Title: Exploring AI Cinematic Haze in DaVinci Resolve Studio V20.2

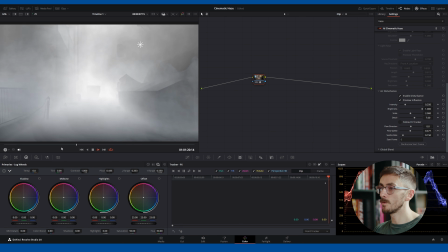(20:34)
Okay, but if we look, it is moving down, and what do we know? The asset from Storyblocks is moving left to right. So that's up to down, not left to right, Lewis. Okay, that's fine.
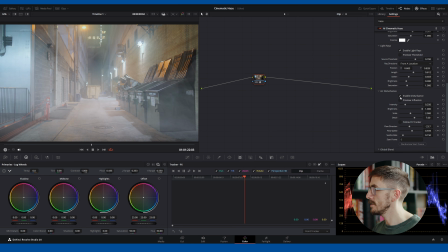(20:47)
Let's take this off. I think I would be tempted here just to slightly blend this in with the original so it's not as overpowering.
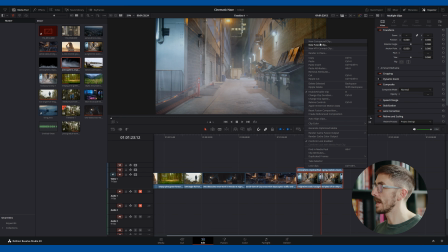(20:58)
Okay, then to sell this effect, all I'm going to do is go back to the edit page, create a new compound clip, then go back to the color page,
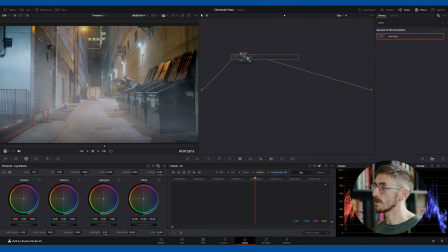(21:09)
type in grain. This is sort of a secret source just to sort of blend the two clips together. Change that to like 35 mil. Just bump up the opacity ever so slightly.
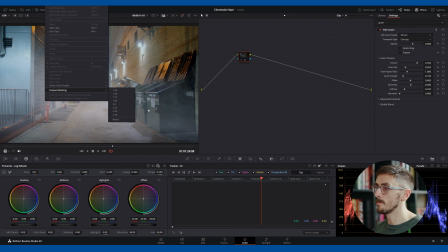(21:24)
And then just to be a little bit more dramatic, let's add some output blanking.
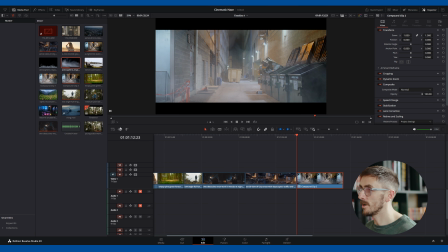(21:28)
And then in fact, what I will do, just one final touch, is turn on dynamic zoom, pull that out. Just we've got a slight bit of artificial movement, press play.
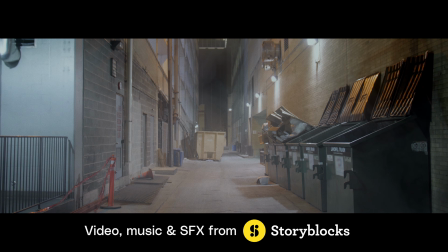You know, this looks pretty solid. So we have the best of both worlds. So there are a lot of tools that get added to software all the time, a lot of plugins, which promise to be the answer to giving you one-click results.
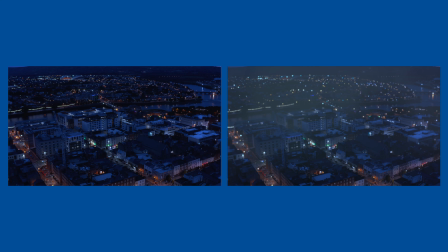(21:59)
Do I see this with this tool? Yeah, absolutely. I think it's a pretty great addition to DaVinci Resolve, and I can see myself using it a lot. But anyway, to stop me going on a tangent, I've been Lewis for Storyblocks. If you have any questions about this, drop them in the comment box below. We'll catch you next time.